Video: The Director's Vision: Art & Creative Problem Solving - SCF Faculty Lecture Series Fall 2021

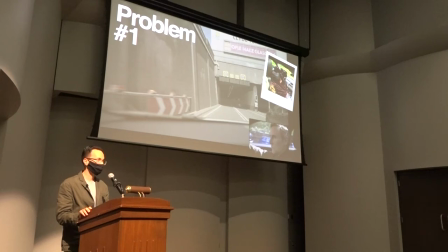(11:57)
And it was just the last problem that I solved through working with, thinking a lot and working with other people. But it was the last thing because I hung on to it because I had spent so much time and effort and I would have to go back to the people.
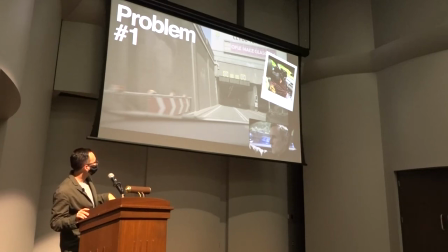(12:12)
There's my cinematographer up there in the corner with the camera shooting through. We kept doing loops around Glasgow to go through this tunnel. And it was a whole shoot day. And we shot for five days, so it's one of the days was this and I was like, I can't get rid of it So and then I was right at the end of the process.
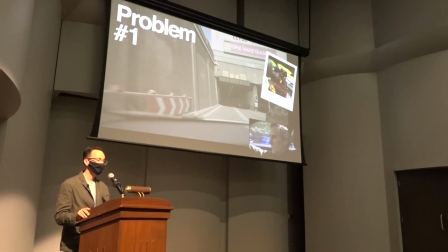(12:28)
I was talking to a directing mentor of mine He's made a lot of films showed him the film. He said it's great and then what wound up happening was that he He was like, okay, great. And I was like, you know, I don't feel right about this
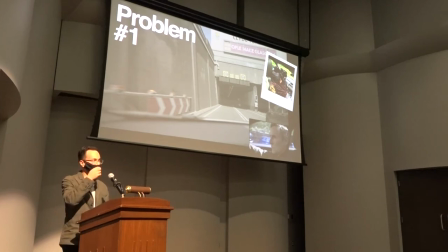(12:45)
Scene with the tunnel and he goes along glad you said that because I don't feel right about it either And I said, well, I don't think it works with the style because we see Michael in every frame in the film, but not in this one. So it's not working. And he's like, okay, well, that's what I think. And do you have other shots of his face?
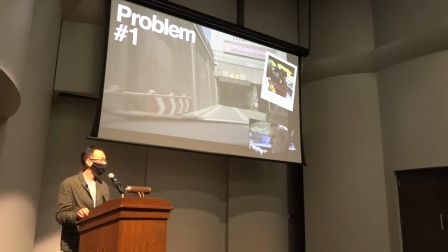(13:03)
And I said, yeah, I do. And he reminded me that he had told me at one point early on in the process that he said, and he says this several times, and he says that a lot, the most valuable, the best location in the world is an actor's face. it's not the thing that you like got the permits for it's somebody's
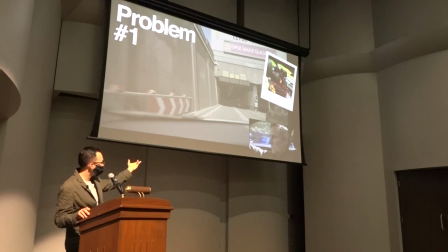(13:22)
face going through something so I was like okay so then you can see in the corner this is what we actually see in the film is his face it makes a lot more sense for him to just hear that cop that came up to his car window talk about his son how his son died take the mask off okay
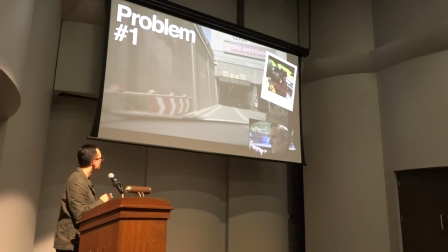he's just heard a cop tell him about how his son died and he already knows and so we watch him thinking about it it works a lot better
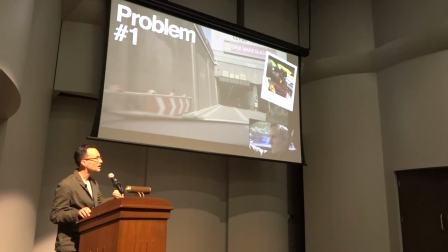(13:56)
so that's problem number one it was solved through the application of thinking about what the vision for the film was we're going to stay with michael not cut away to something that I thought I needed and I think what this tells you you can take away from this
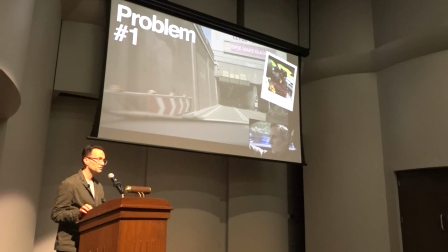(14:10)
is that in writing oftentimes people will say oh you need to kill your darlings you need to get rid of a thing that you feel really precious about well at the same time you also might feel that you've sunk so much energy into this you have to keep it but there's also a fallacy called the sunk cost fallacy
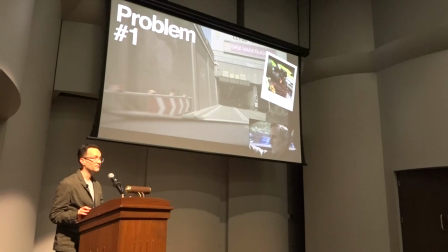(14:26)
because you've done something you've spent time or money that you have to keep something and you don't necessarily have to and so that helped me get through this okay so problem number two problem
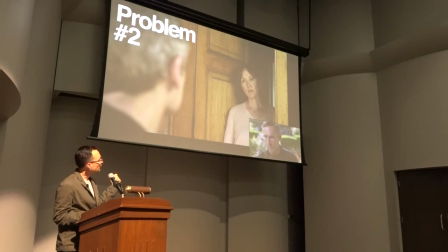(14:39)
number two so Michael goes up to Claire's house and he has a conversation with her now at this point in the film or on the shoot day I was thinking about where to put the camera and I had this idea in my head it was going to be a two shot Michael was going to come up the path we'd see it from the side we'd see Claire open the door but we wouldn't actually see her
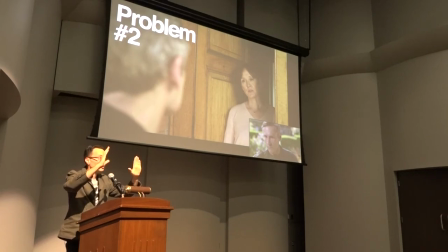(14:57)
step out of the doorway he'd have a conversation with somebody inside the doorway so we wouldn't see her yet this would be good because in the very next scene when he's finally having to connect with someone. She's made him come in and wait for her son to come home and have tea. He's really uncomfortable. And then the camera slowly pulls out as she talks to him about her son.
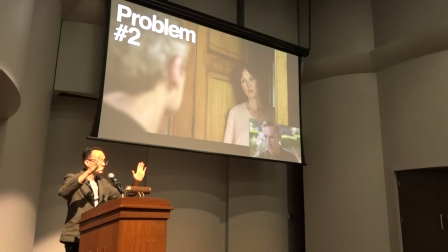(15:16)
And he's like talking to her. The camera pulls and pulls and pulls back. And then you see her and then you realize like he's making a connection with her. He starts offering her advice about how to deal with her son. And so that was the idea. But on the shoot day, I thought, man, that looks really boring because there's just a blank wall behind them of the house.
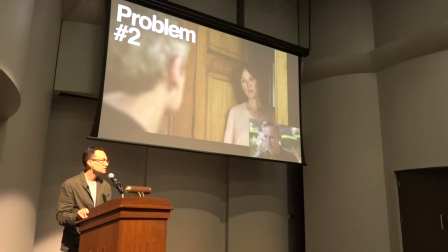(15:37)
And I thought, oh, my cinematographer's not going to like that. She's going to say there's no depth to the image. Why, maybe she'd do something else. So instead of talking to her about it, I just said, oh, I'm going to change it. I'm going to do a really conventional, normal dialogue scene, back and forth between two people. Well, so that's what we shot.
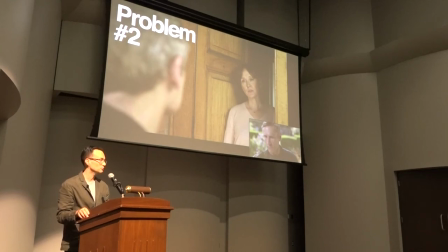(15:54)
And we put it in the film, and it ruined the tension of the next scene where we slowly reveal Claire because we'd looked at her like that. in the whole bunch of the edit, and the next scene wasn't working.